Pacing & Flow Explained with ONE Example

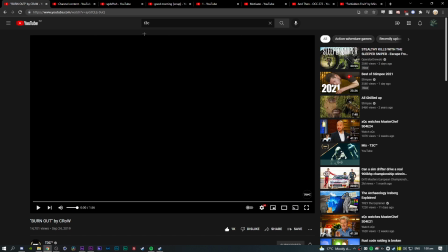So this is going to explain to you pacing and flow in the best way I can possibly do it, which is pretty much of my experience. And if you've seen it in my edits, you'll know I'm dog shit. So we may as well get right into it. I just want you to watch the edit. I want you to watch the edit in full screen, no distractions, no nothing, no eating, no drinking.
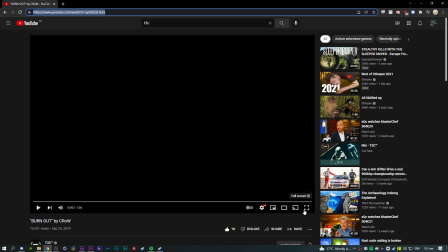Okay, you're going to watch the edit. Okay, and once you've watched the edit, I'm going to play it now. And I'm going to go through and I'm going to find a segment.
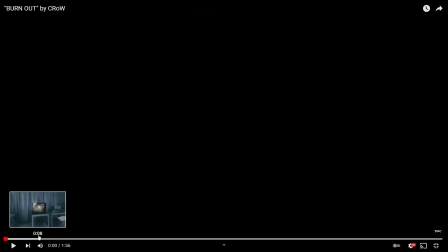And I'm going to pause. I'm going to explain. So that's what I'm going to do. And I'm going to try and do it for both pacing and flow because they are intertwined, just like your syncing and everything else.
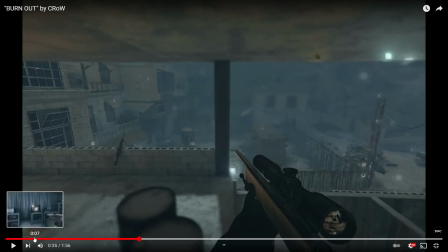This first part's relatively calm. He takes up like a beat on each section, in tune with the song, and he's changing the camera to establish what's going on,
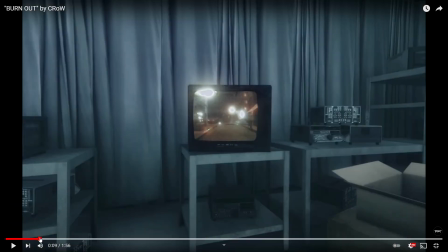set the atmosphere of the edit, and he does it in a uniform way.
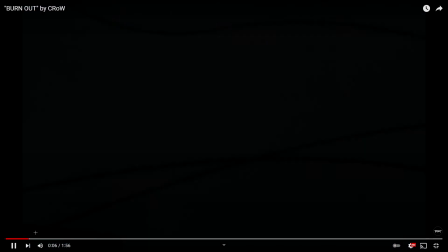It's all uniform.
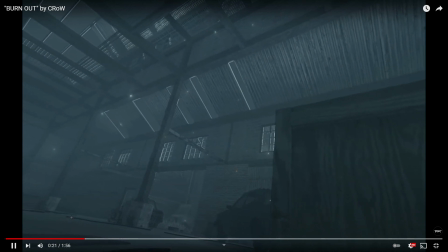So yeah, it's calm here. It's calm. So they all relatively take up the same time.
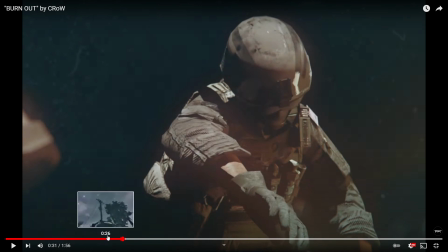They on a note change, the next cinematic changes. You know what I mean? It's nice and calm, and then you have the build up.
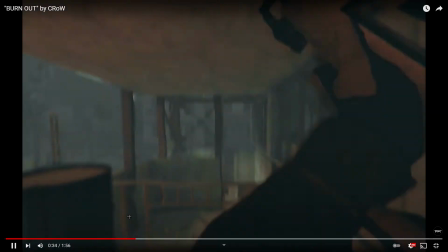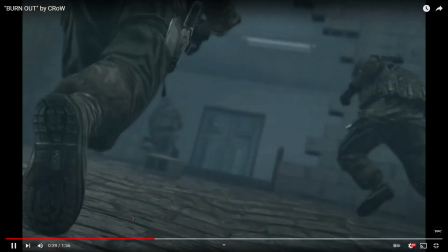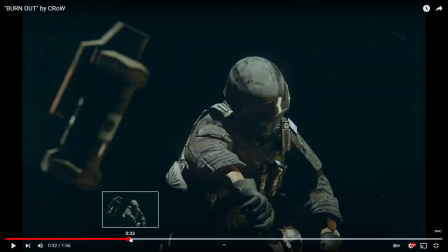Okay, so a bit of a pacing change here. It's not very drastic. It's very calm and kind of intense.
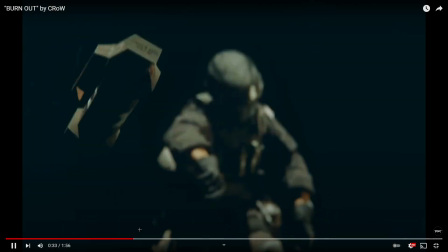So it's kind of suspenseful. He hasn't upped the pacing of the edit yet.
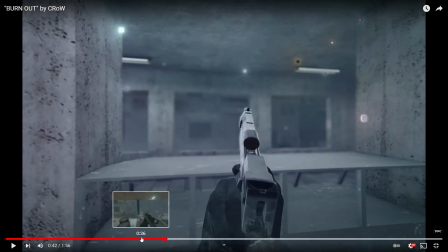He's still going kind of slow. Gets a little bit faster here. It's still uniform, it's consistent between each.
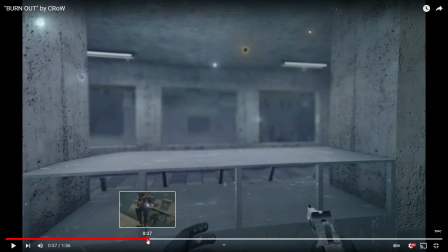Each one of these cinematics here generally takes up the same amount of time.
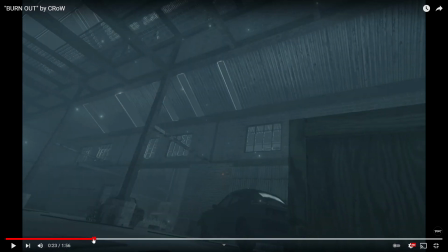Flow-wise, what he's doing here is pretty basic, honestly.
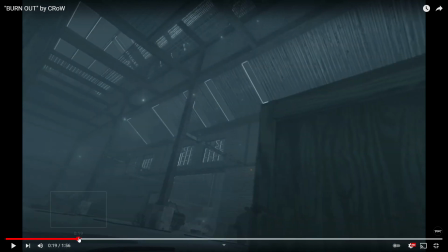He's just, transitioning, and he's got
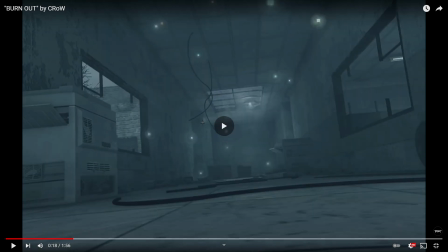he's got opposing camera movements, but with smooth transitions. So it's smooth.
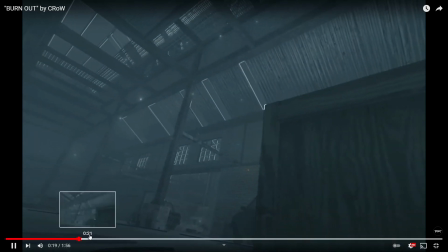It's smooth, and they contrast each other. So it's visually interesting.
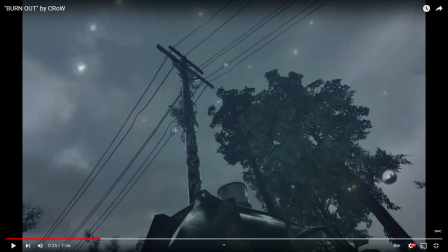See, so he goes from a right to a left to a right, and he's doing it smoothly.
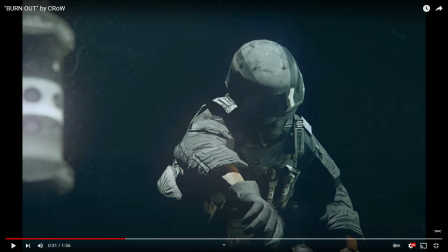And he does it here too, and it starts immediately with a slow movement, pulling back from the player.
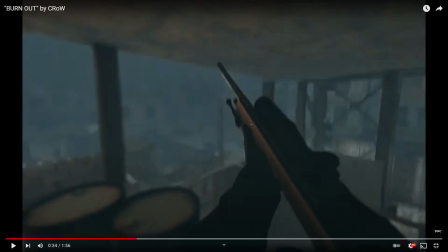This is kind of just a smooth, but a little bit harsh transition. Still smooth, but it's just a little bit intense.
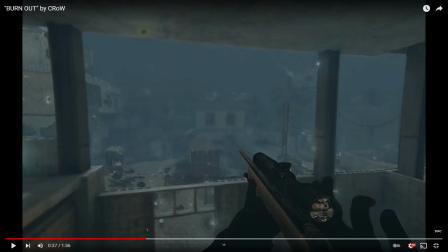And he's using glitch transitions here.
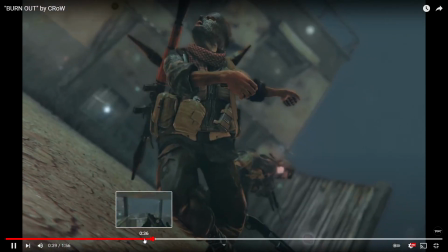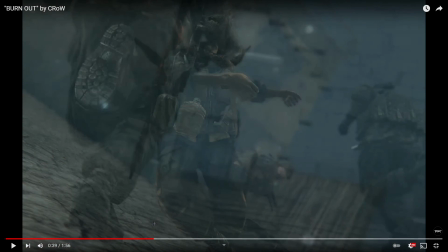So with flow in mind, this doesn't make sense as a flow editor, right?
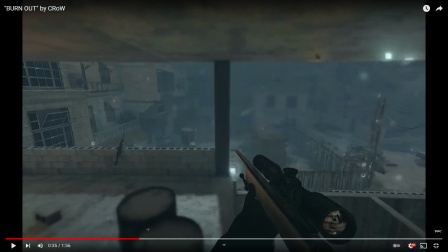Because he's just got these stark transitions. Well, it's smooth. So flow could mean okay, you have a camera moving to the right, and then your next cinematic or your POV has that equal movement,
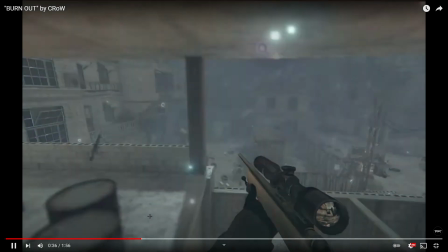or maybe that's what you think flow is.
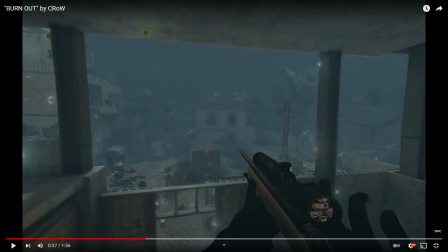But for the most part, the reason this flows is because the movement speed this whole clip,
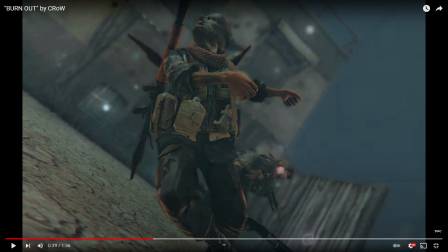it's relative to the movement speed of the cinematic. It's not drastic.
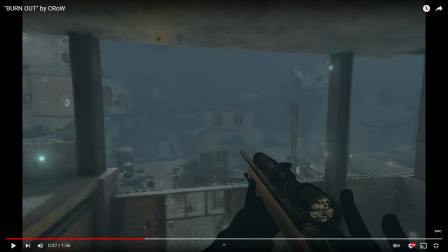If you're matching the speeds, usually it's the exit speeds, but he's got really, really smooth, slow velocity here.
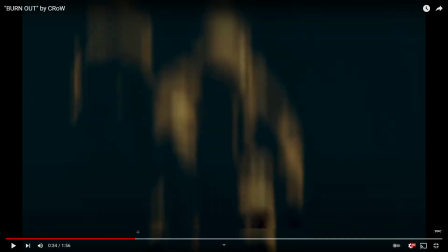That's kind of a bit linear, honestly.
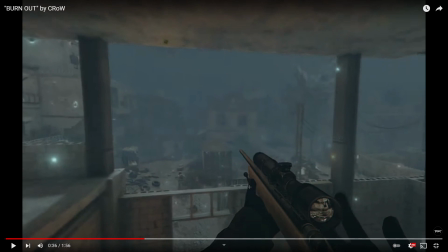He's done it so each point it's like a little blip, which normally you wouldn't do unless you're experienced like he is. I don't recommend a lot of editors do stuff like that unless they know what they're doing.
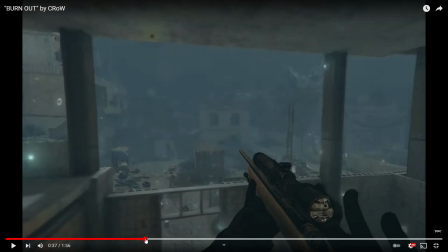Well, it's just smooth. So he's made sure that it's the same pace.
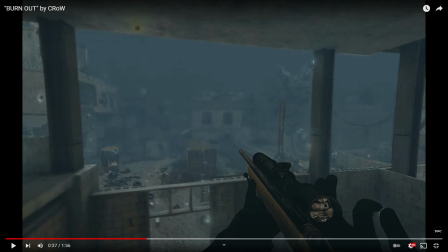The cinematic isn't too high of a pace for this to not work.